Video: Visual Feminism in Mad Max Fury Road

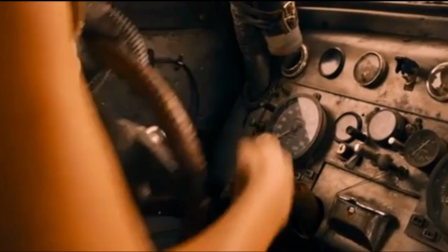235s
Furiosa's physical character design of her shaved head, grease on her forehead,
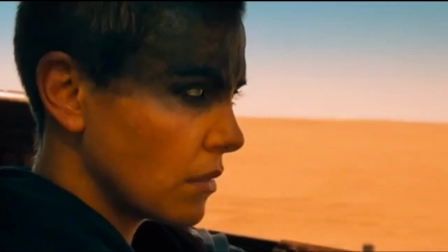239s
and practical clothing is the camera actively avoiding sexualizing her,
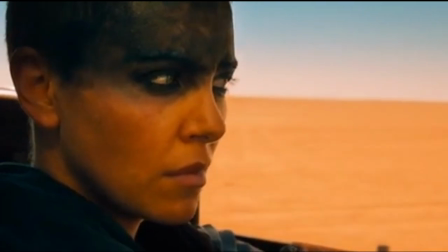244s
which emphasizes her strength and skills of driving and combat and leadership instead of her body.
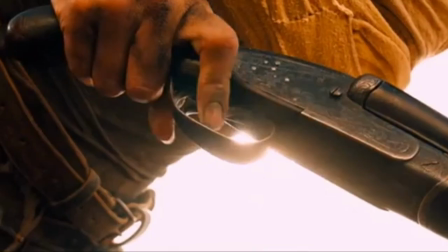251s
We also see the equal playing field of men and women through the composition.
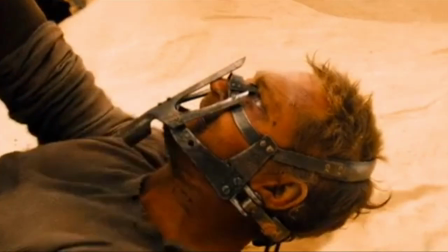256s
By fighting Max on their first interaction,
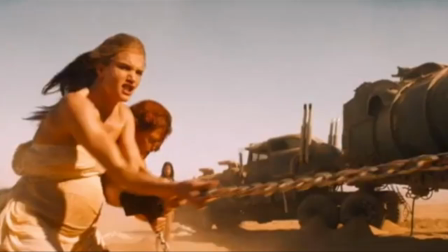259s
the director physically sets her on the same grounds as the man she is fighting, literally and figuratively.
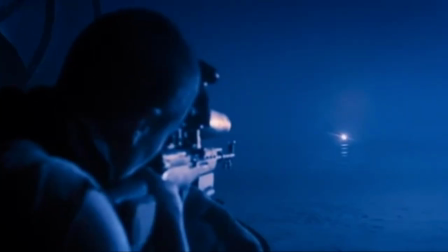265s
Once they are on the road to the Green Place, Furiosa further showcases her capabilities when Max is unable to shoot the car catching up to them,
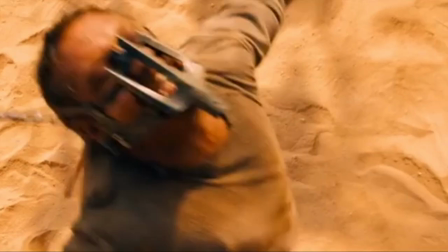273s
but Furiosa steps in and without judgment finishes the job for him. In Kevin Gallagher's article, Old Hands, New Breed, that we read in class,
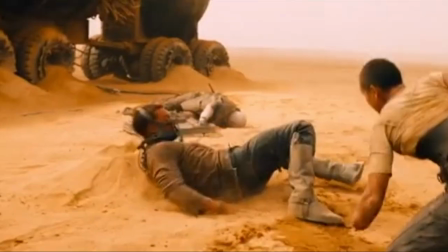282s
he provides further insight on how this movie reflects and shapes cultural conversations around gender roles.
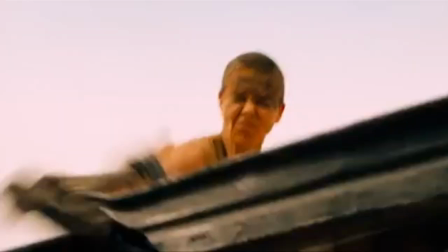288s
He argues that Fury Road sends a feminist message through reconfiguration of who gets to be an action hero.
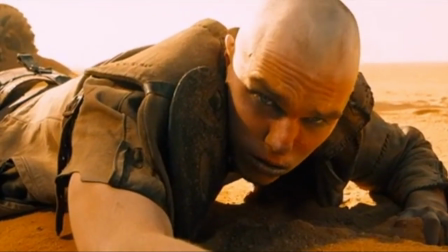294s
He points out that even though this movie is a Mad Max movie, so Max is present, he is not the center.
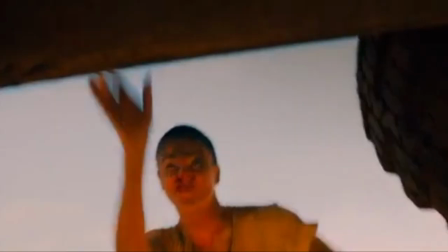301s
Furiosa is literally and figuratively the driver here. From all of this functional framing of her, Furiosa resists objectification.
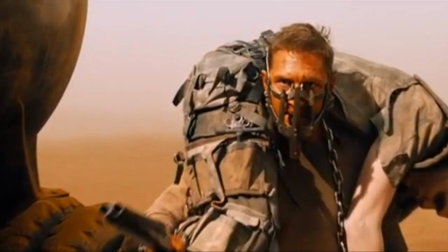309s
Some critics of the film might argue that the five wives are a representation of
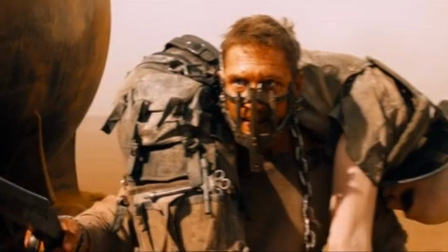314s
anti-feminist ideals because they're dressed in revealing and tight clothing, as we see here.
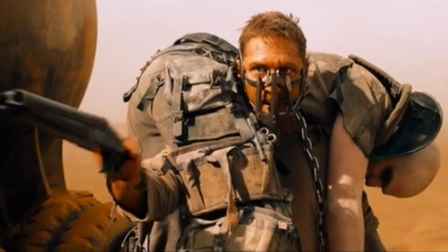319s
When they're introduced, they're in a soft light washing themselves, so I do see where they are coming from.
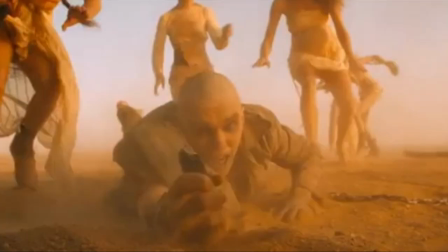325s
However, I argue that their clothing is intended to illustrate Joe's control over them.
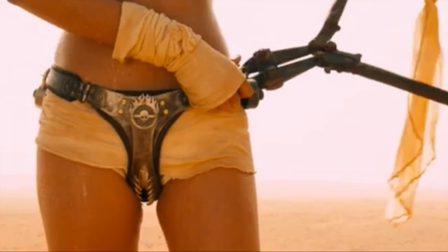330s
Joe saw them as things, but once free from him, we see that they're all individually strong and capable.
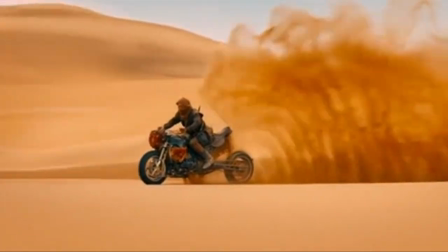336s
This idea of feminism depicted through visual language is reinforced further with the Volvolini, who almost all resemble grandmothers.
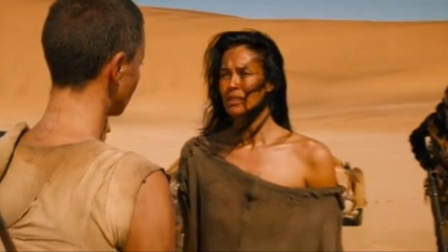345s
They are introduced by emerging from hiding spots on cool motorbikes, their old age implying wisdom, resilience, and combat experience.
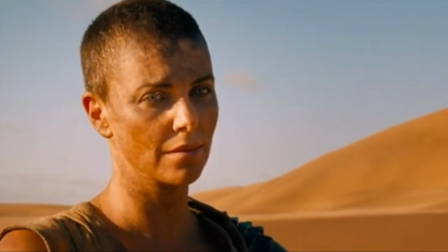353s
In Belinda Duploy's reading of gender, heroism,
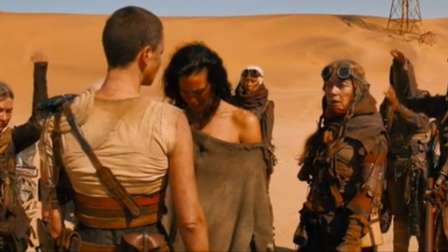356s
and redemption in Mad Max Fury Road, Duploy argues that the film restructures the hero's journey.
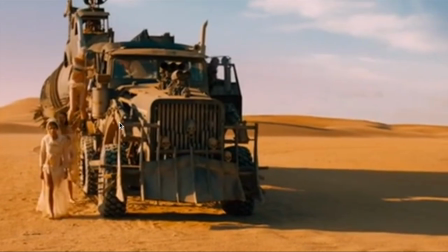362s
Instead of an individual masculine-female action hero,
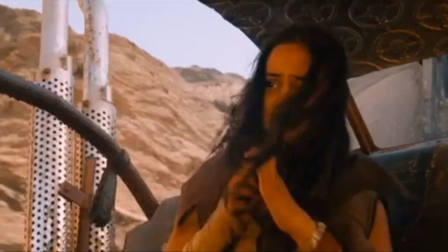366s
the movie incorporates collaborative female survival we see here with Furiosa, the wives,
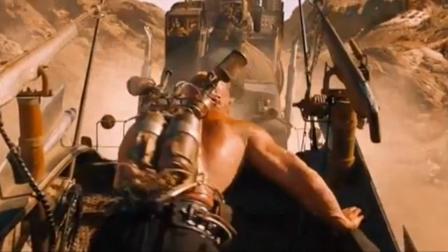371s
and the Volvolini, all different ages of women actively contributing to action scenes, and they're filmed all in dynamic shots showing cooperation,
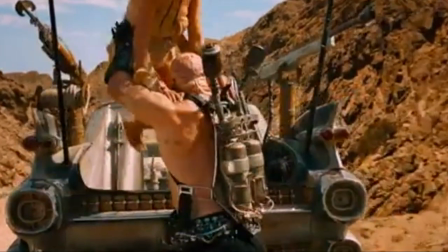381s
symbolizing strong female bonds that strengthen each other through comfort and strength.
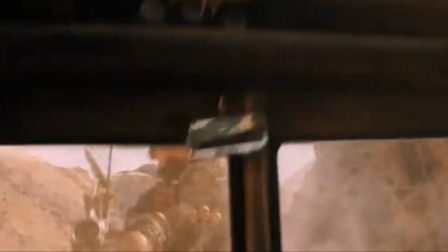386s
This scene visually presents teamwork and collective courage,
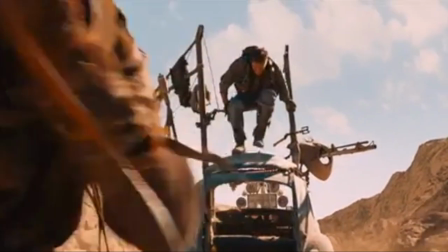390s
underlining feminist revision of action tropes and counterclaims of wife's purpose serving only for the male gaze.
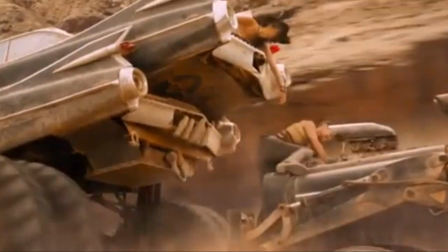397s
Furthermore, the women in the film visually proves their fighting abilities as they are not
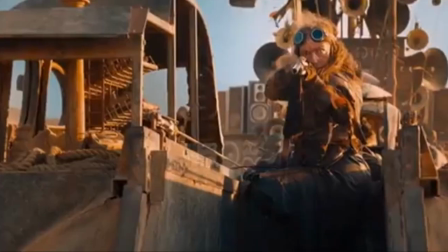402s
shown in sexualizing camera angles and they throw punches and blows the same way.
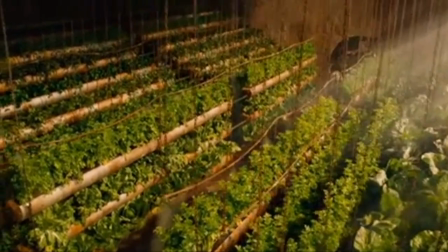407s
Beatrice Smith's Is Mad Max Fury Road a Feminist Film?
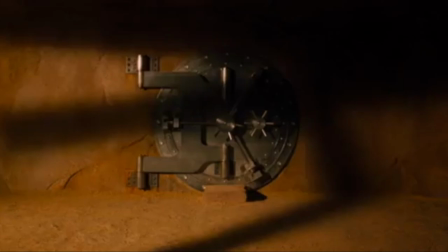411s
Argues that the film is because it allows female characters to shape the narrative.
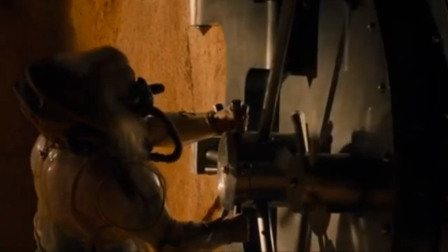416s
Also, that it shows women as capable and skilled fighters and leaders, all to empower women as a whole.
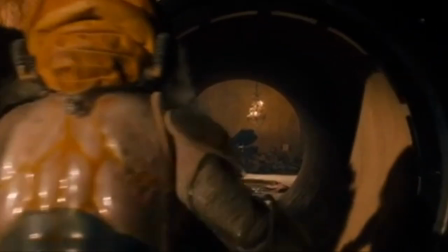423s
This is relevant because we are shown in the beginning of the film of how Joe only sees women as objects to control.
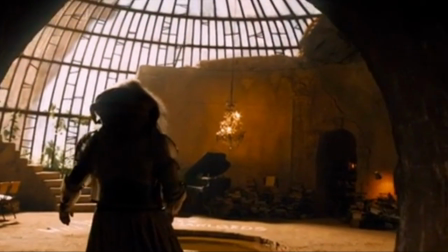430s
Here, Joe realizes that the wives are missing from their vault.
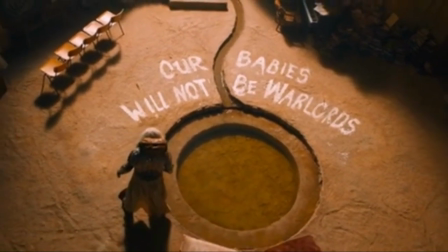434s
We are revealed the sterile and closed environment that is white, smooth, and stripped of any personal objects,
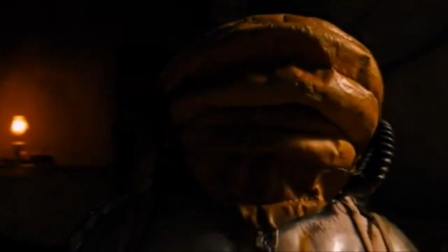441s
making the small space feel more like a controlled breeding chamber than a living space.
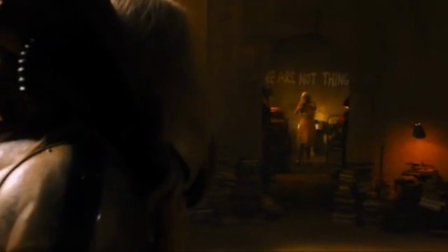446s
Its soft glowing light creates an artificial sense of purity,
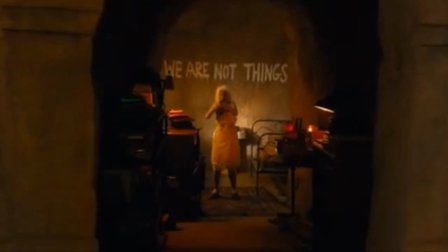450s
while the minimalist mise-en-scène emphasizes how the space is designed for containment rather than for comfort or humanity.
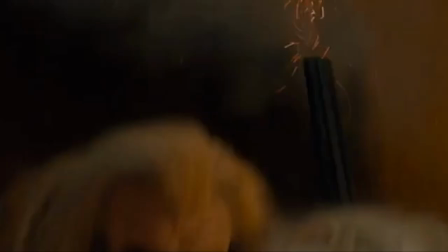458s
Also, in the scene prior, we are introduced to the Milk Mothers.
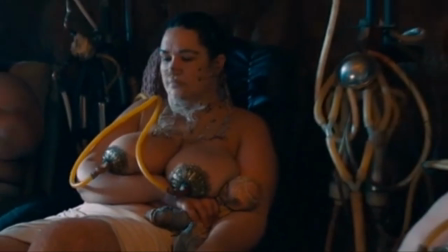462s
The director uses harsh industrial mise-en-scène of tubes, metal machinery,
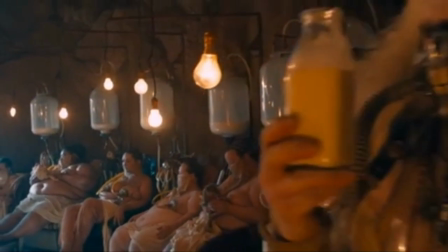467s
and a dark factory-like room to portray the women as commodities rather than people.
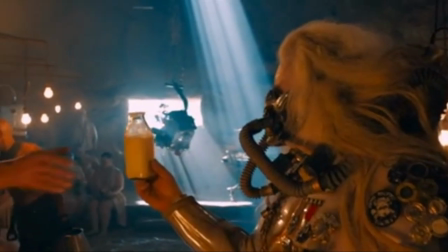472s
The cold, unforgiving light further strips away warmth or humanity,
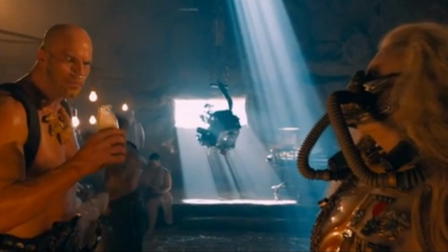476s
reinforcing the patriarchal society that treats their bodies as resources to be harvested.